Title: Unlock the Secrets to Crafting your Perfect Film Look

In this video, I'm going to show you how I use the film look creator in Davinci Resolve.
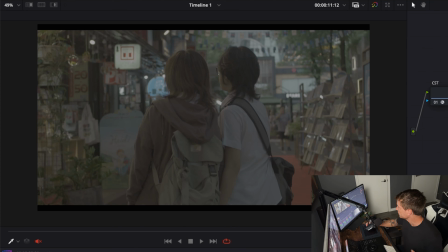[0:09]
Okay, we have our image here. It is Blackmagic.
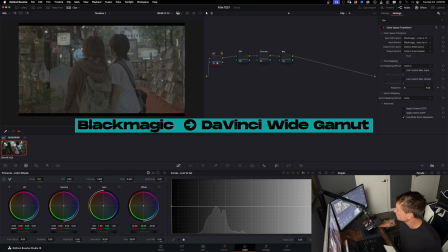[0:12]
So first things first, from Blackmagic, we're going to go to Davinci, because Davinci Resolve is the working space that we are grading in. And then the CST is Davinci to Rec 709. I'm going to do some basic corrections.
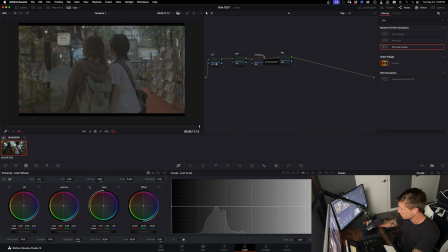[0:27]
I'm going to start with my contrast node. This is contrast and saturation. So I am only using contrast, pivot, and saturation here. I'm going to add contrast. I'm going to decrease pivot. So that's kind of like the pivot point of the contrast. You'll see it's going to open up the image. So I'm adding contrast even more, taking the pivot down. And then when I do that as well, I work with sat. So what I'm trying to do now is just get the image at a nice starting point.
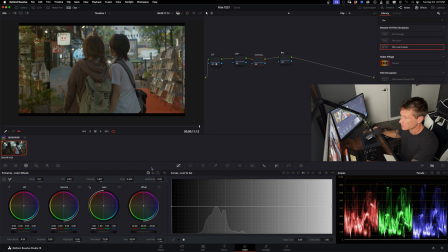[0:54]
I'm looking at my scopes. Nothing's clipping. It's kind of in the middle there. I'm going with my eye on the monitor.
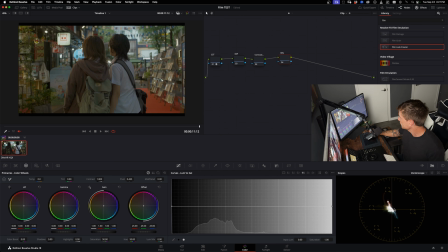[1:00]
Exposure looks fine to me. Balance, I'll go into the vector scope and I want my image to be kind of in the middle. I want this cross point to straddle my image. And how I'll do that is I'll go color wheels, offset, and I'm just going to pull it a bit down.
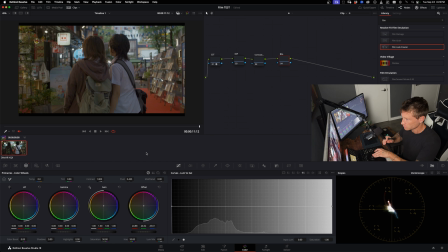[1:14]
So the entire image is a bit more centered. And then I'm also looking at my reference monitor to see if I like it. Before, after, that feels about right. So here's my correction. This is my starting image. Now I'm going to talk about the film look creator that Davinci has. And it's really good, to be honest.
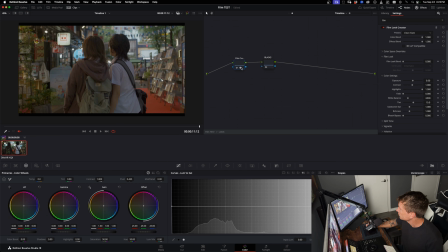[1:31]
Like, I actually really like it. In my look node, I usually have two. I'll show you I have my film creator and then a node that's called blacks, which I'll talk about in a second. So the film look creator, obviously you have tons of stuff that you can pre-select and kind of do it that way.
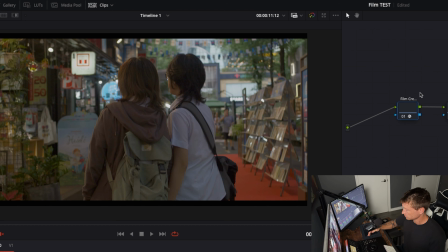[1:45]
I personally really like to start with a clean slate. So you'll see if I turn on the clean slate, if I turn it on and off, nothing happens because it's clean. And with the clean slate, you manually make your adjustments, which I really like because you know exactly how you are manipulating your image.
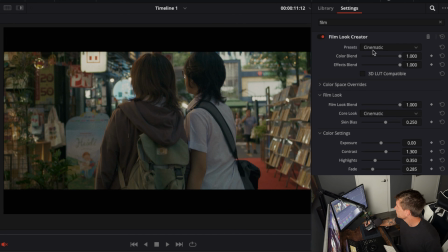[2:00]
When you start playing around with these ones, like cinematic or bleach bypass, sometimes you kind of want to change a few things, but you don't know really what's causing what.
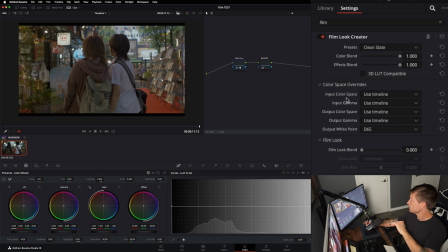[2:10]
So clean slate's the way to go. Now, the input color space is Davinci White Gamut because it's the timeline and Davinci White Gamut is going out. What type of look do I want my image to have? I kind of want a rich type of filmic look.
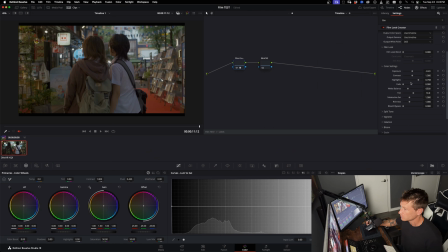[2:22]
That's the idea I have before I start playing around. And what I like to do on the look node is to make small adjustments. I don't want to create a crazy look here because maybe it works on this image, but it doesn't work on a next clip. So I kind of want to sprinkle in like the essence of the look in this node.
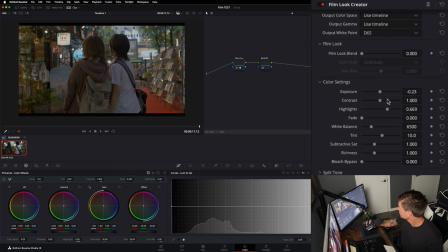[2:42]
And now I'm honestly just playing around. What I tend to like doing is add a bit of contrast.
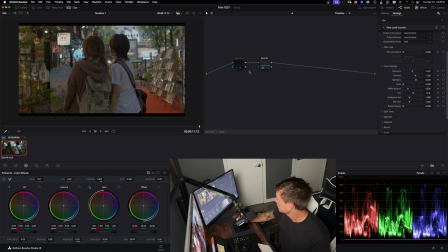[2:47]
I'm also definitely looking at my parade. Like you can even see, let me take this contrast off. And let me just reset this real quick. Reset, clean slate. Okay, you see nothing's changing. You can start blending. I actually kind of like Rochester look that's in. And you'll see throughout this tutorial, I'm going to make small adjustments on a lot of things. It's not just one type of adjustment and then everything is fine.
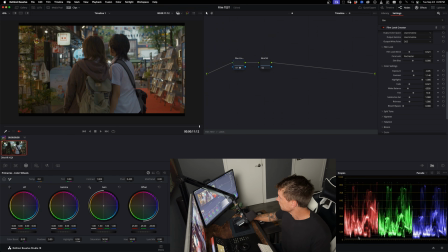[3:08]
I like fade. What that does is you'll see at the bottom of the image, kind of lifts the blacks a bit. I like making my image a bit warmer. You'll feel the richness a lot more if you do that. So I'm doing a little bit of a micro adjustment here, turning on and off. Okay, so it's a bit warmer. If I want that filmic type of look, halation is always your friend. So I'm going to go halation. I don't want it to be saturated because I don't want my highlights to be a different color than my grade actually.
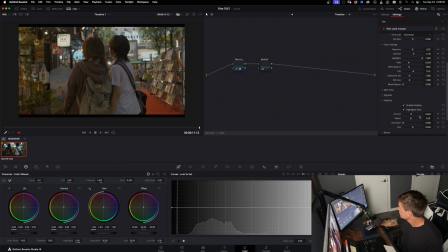[3:33]
I don't like it. So I'm going to add a bit of halation there. I'm going to go down to grain. And with grain, I'm not going to add any grain, but I'm going to use this image defocus because you'll see in filmic kind of grades or movies or whatever you want to call it,
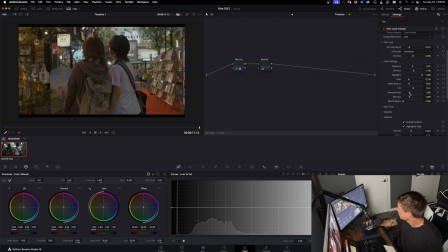[3:49]
it's always a bit defocused. Now I'll come back to my subtractive saturation and you'll see the more I push this right, the more saturated my whole image is going to get and also darker. But it's going to increase the saturation of all the colors. Richness takes what's there and adds density to it.
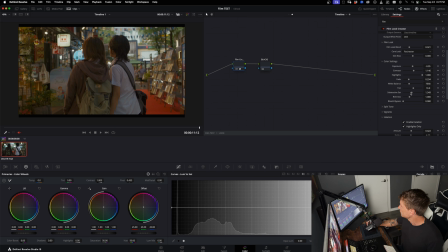[4:08]
I'll show you the difference.